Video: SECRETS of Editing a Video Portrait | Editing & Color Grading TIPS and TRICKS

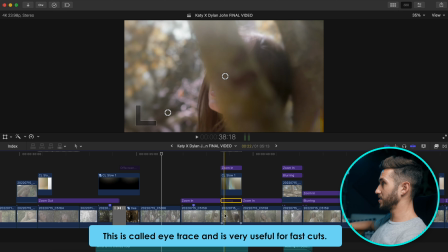(8:18)
So if you look at generally where her face is here, it's very similar to where her face is here and here.
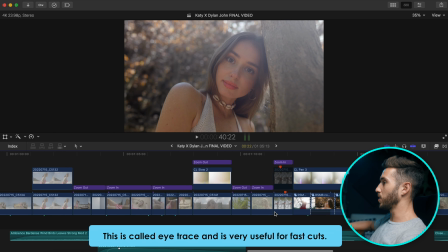(8:23)
And this is very important with quick shots. If you have a bunch of quick shots in a row, you really want to make sure that your subject's eyes are not moving around too much.
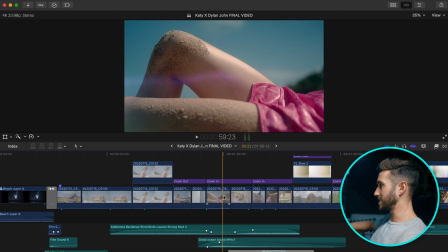(8:32)
So here we have kind of, you're looking dead center, then you're looking at her face dead center,
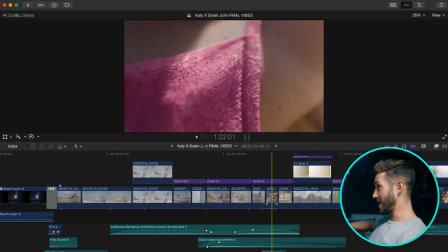(8:37)
then you're kind of looking at her eye, then you're looking at that in focus, then you're looking at her hand.
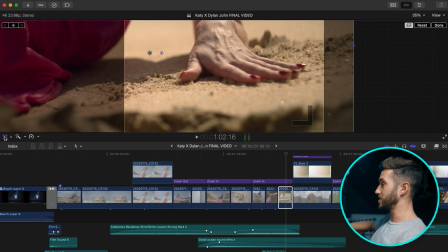(8:42)
And I made sure that these all were in a correct position too, because this shot initially is,
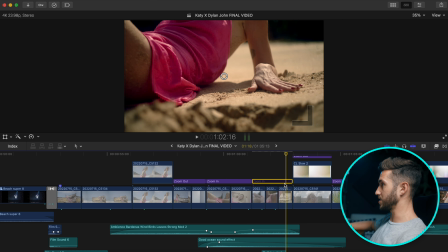(8:47)
actually if I turn this off, well, now it's underexposed, but this shot was like this. And I noticed that when
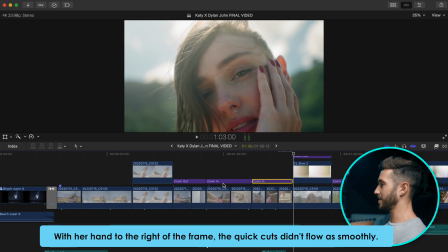(8:57)
I made it as quick shots, it just didn't have the same effect as if I had it zoomed in.
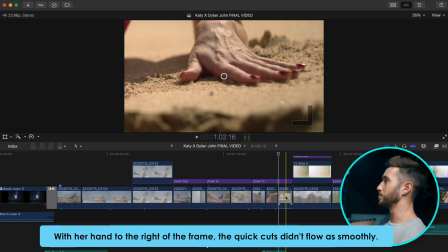(9:02)
And that's because my eye doesn't have to move too far to find the subject.
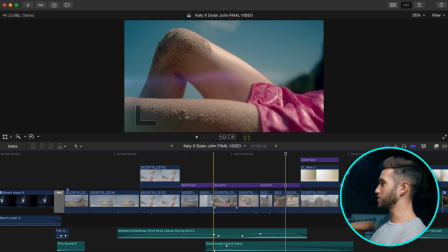(9:09)
Also here I have everything zooming in as this music starts to build up to the beat drop again,
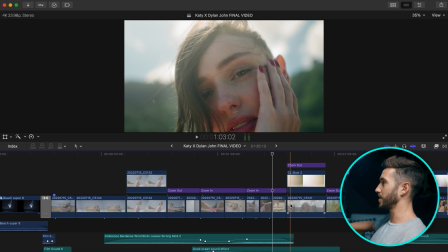(9:14)
and then it comes out to this longer shot of her with a zoom out preset. Basically, I'm scaling from close to her to a little bit farther out.
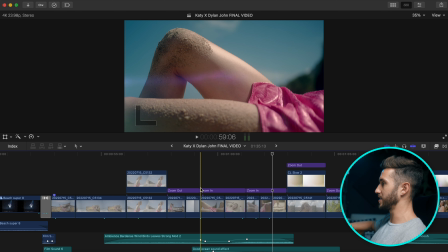(9:26)
So if I play this, and then
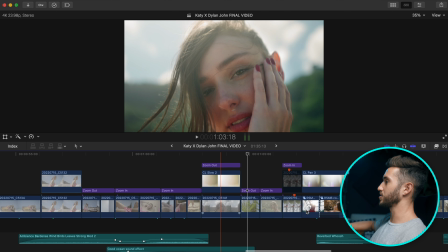(9:32)
and leave that clip up for a little bit longer to make it more of an exaggerated effect.
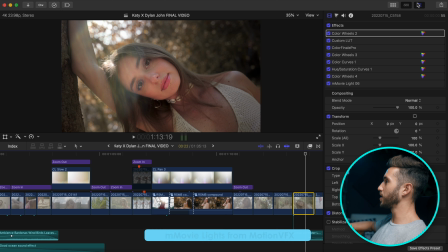(9:37)
I also used a plugin from Motion VFX called the mMovie, and this is a really cool plugin that also,
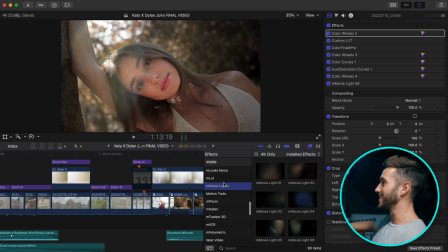(9:47)
this is not sponsored by Motion VFX in any way, but mMovie adds these cool, natural-looking flares and light leaks to your shot, and then you can adjust them how you want.
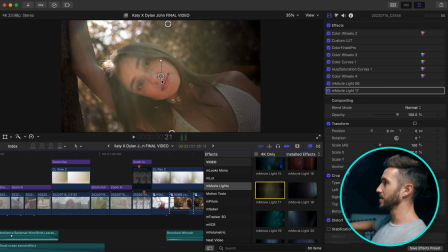(10:00)
You can adjust the position. So if I just put this on here, I can move this in different places.
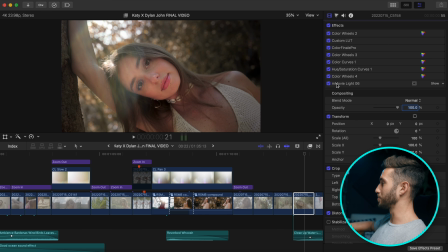(10:05)
And for me, that helps to add a little bit more of a cinematic-looking shot. Part of the reason why I made this less contrasty is because I knew that this particular preset is gonna add a bit of that contrast back.
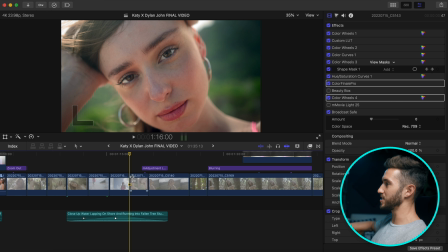(10:19)
Here I created a little fake rack focus transition, so added an adjustment layer over top,
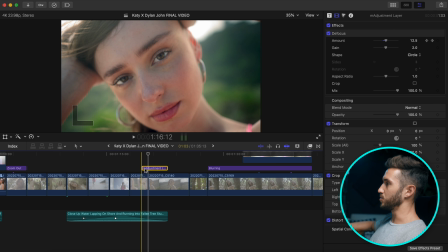(10:25)
and then I added a defocus effect to the shot and then keyframed it to where it's most out of focus here, and then it just kind of fades back into focus, so it looks like this. So it kind of helps to blend those two shots together.
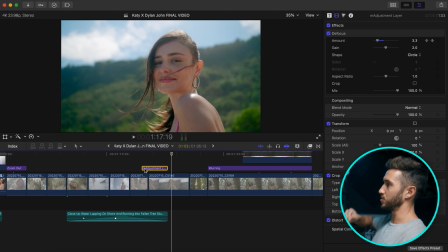(10:40)
So we have her start to go out of focus, and then cuts to in focus with a longer shot, and that goes with the music.
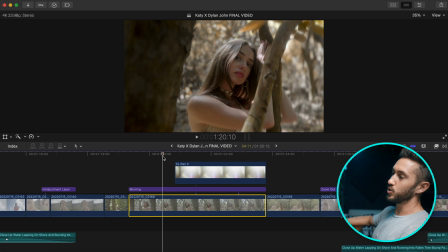(10:54)
So I color graded this in Final Cut Pro using the plugin Color Finale 2 Pro, which is the closest Final Cut Pro users will get to DaVinci Resolve color grading. It gives you the ability to use things that are equivalent to qualifiers.
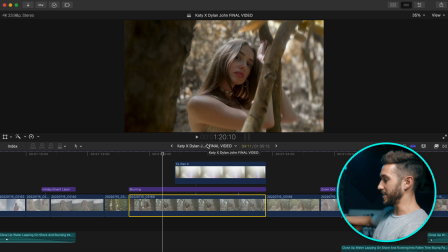(11:10)
In DaVinci Resolve, you have the ability to adjust your log wheels, your primary wheels, and tons of other options just within this plugin. So it's infinitely better than the native color grading tools in Premiere as well as in Final Cut Pro.
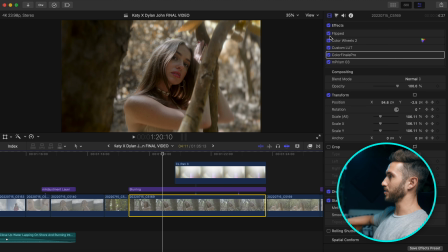(11:26)
But let's hop into the effects and I'll show you what I got going on here. So I flipped the image, but that doesn't really matter.
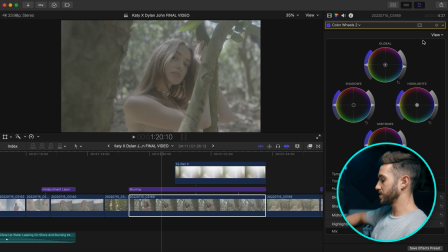(11:31)
The first thing I did was, if I bring up my Luma waveform,
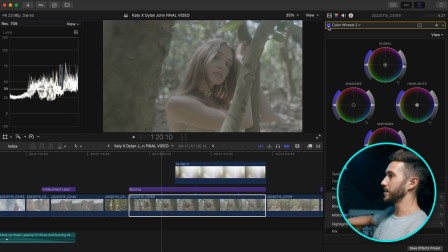(11:35)
I brought down the overall exposure of my image because it was just sitting a little bit too high. I wanted to make sure it was at a good even level for when I add the log to Rec 709 LUT.
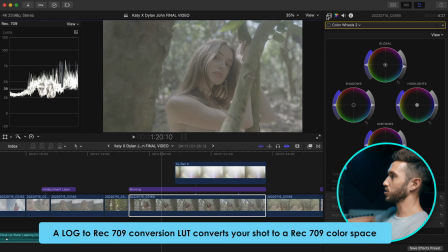(11:47)
So I just lowered the overall global exposure just a little bit,
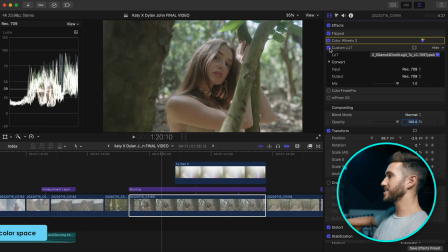(11:52)
and then we went ahead and added the S-Log to Rec 709 conversion LUT, which I believe you can find on the Sony website. I could be wrong, but usually these are free to download on specific sites.
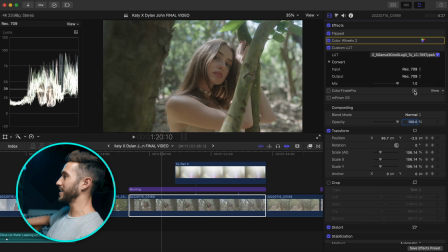(12:06)
So now we have a Rec 709 image. Then I went ahead and added Color Finale 2 Pro. So as you can see, a lot went on here.
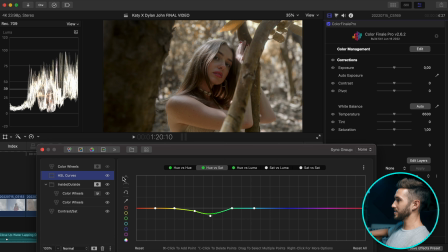(12:12)
So let's open Edit Layers, and I'll go through what I got going on. So the nice thing about Color Finale 2 Pro is that you can rename your different layers, which you cannot do in Final Cut Pro. So it really makes it easy to see what's going on.
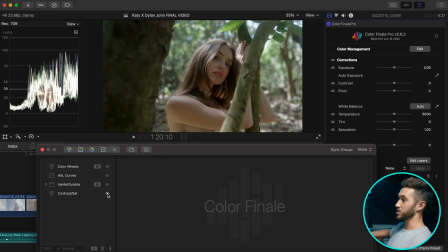(12:26)
So the first thing I did was adjust my contrast and sat. I just added a little bit more dynamic range into my shot by raising my highlights and lowering my shadows just a bit. And then I created an HSL mask in DaVinci Resolve.
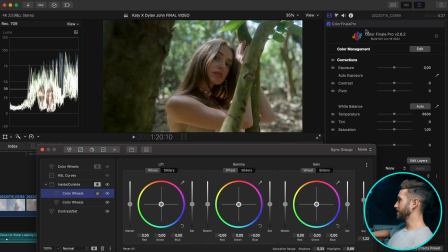(12:42)
It's called Qualifiers, I believe. And if I select this, go into my HSL mask,
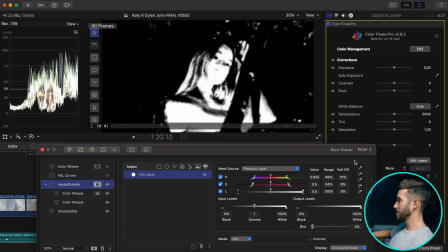(12:50)
and I'll display the composite mask, you'll see what I'm talking about here. Let me take off the blur. So all I did was I used the hue slider to select the color of her skin, and then I adjusted how much of her skin is selected. I didn't want to select her eyes, so I selected just her skin using this saturation parameter.
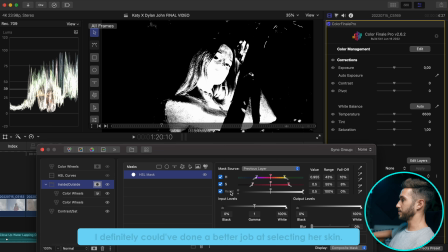(13:09)
Didn't use any of the brightness parameter, the Luma at all.
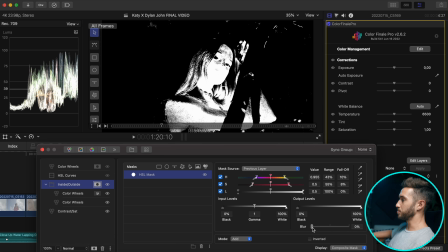(13:14)
And then the key difference between Color Finale 2 Pro and the native color grading tools in Final Cut Pro, because you can do this in Final Cut Pro, the issue is you cannot blur the mask. And just by adding a little bit of blur, it helps to reduce any of that color breakages that you might see in your image.
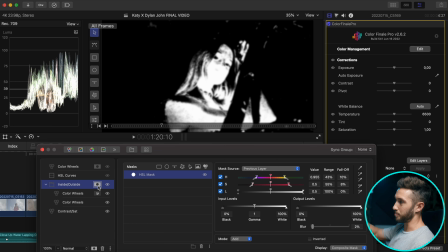(13:33)
Especially if you're pushing colors a lot, you'll see in a lot of your pixels will look distorted and the color will be breaking apart, and just adding a little bit of blur will help smooth everything over. And so that's exactly what I did here.
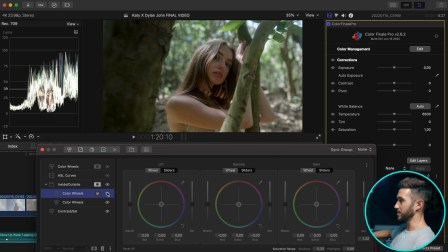(13:47)
I believe for this shot, or for this bit, this is the outside. So it looks like all I did was add a little bit of saturation into the outside of the mask. And then for her skin, initially her skin was looking way too warm, way too orange.
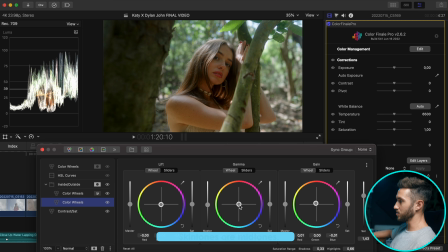(14:02)
So I went into the gamma wheel, which is the midtones, and I just swung the wheel towards the
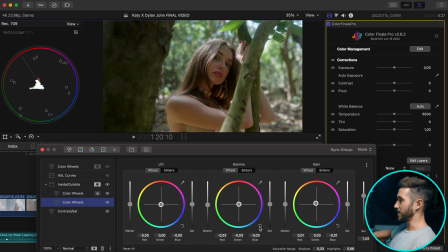(14:11)
teal or the blue in the opposite direction of the orange. So as you can see, if I undo that, if you look at right here, oh, you know what I'll do?
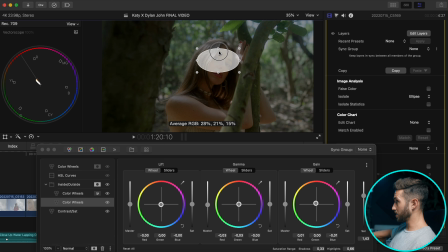(14:19)
Let's go to image analysis. I'll go to isolate. I'll go to ellipse and we'll go on her skin here, just so we can see it more precisely. But you'll see how her skin is not lining up on the skin tone line here. So all I did was take the gamma slider and we pull that down so it's on and touching that skin tone line.
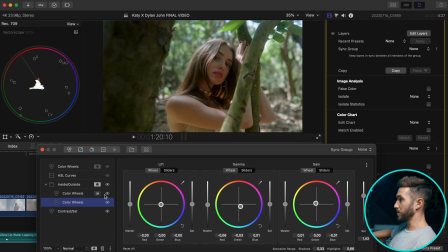(14:36)
So if I take this off, it is a pretty big difference when I turn this off and on.
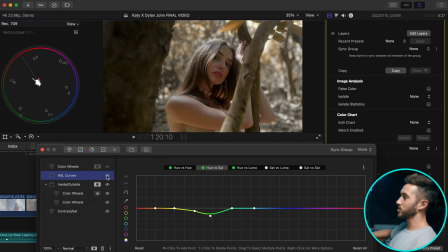(14:42)
I'm sorry, if I undo this and then redo it. And then I went into my HSL curves and I first adjusted my hue versus hue.
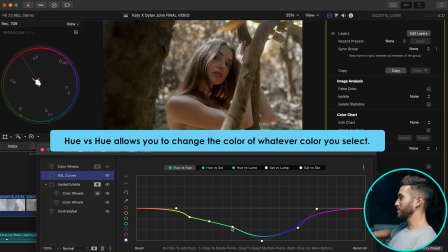(14:51)
This looks like a mess. I probably could have deleted some of these points, but all I did was I wanted to make it so the leaves were yellow.
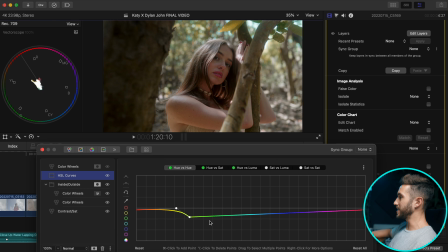(15:00)
I wanted to go for kind of a purple and yellow complementary color look where the shadows look a bit purple and the leaves look gold almost. So I went to my hue versus hue. I deleted some of these.
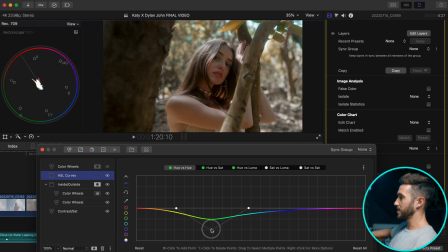(15:14)
And the other nice thing about Color Finale is it leaves a nice soft curve here. You can make it smooth as opposed to a linear jagged edge. Then I went to hue versus sat and I lowered the saturation on the greens and the yellows in my image a bit.
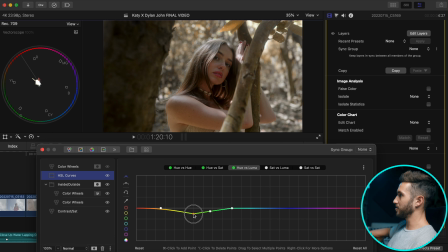(15:30)
I went to hue versus luma and I lowered the brightness of my yellows and greens just a tad, just because I thought that this tree was a little bit too bright, so were the leaves, and that just adds a little bit more contrast.
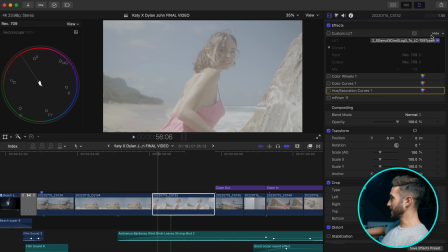(15:43)
Okay, we'll do an example on the beach now. So we have this shot of her. The first thing I did was use that log to Rec 709 LUT. If you're shooting in log, I recommend you just pick up a LUT from your camera manufacturer. Once again, I think you can find it on the camera website, but I'm not entirely sure. So this shot was sitting pretty already.
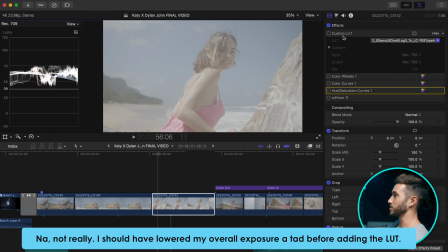(16:02)
I felt that I didn't need to lower the overall exposure of the shot.
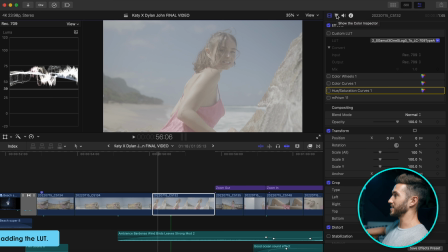(16:06)
Sometimes you'll find, and I'll see if I can find an example later, where you overexpose your image. Say your whole shot's sitting around 75 or so. If you add a LUT to it, it's gonna push everything past 100 and bake that into your shot. So what you're gonna need to do is for sure change the overall exposure of your image,
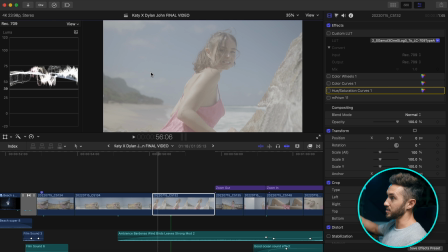(16:25)
bring that down first, and then you add the LUT on top. That's gonna keep everything within that safe zone.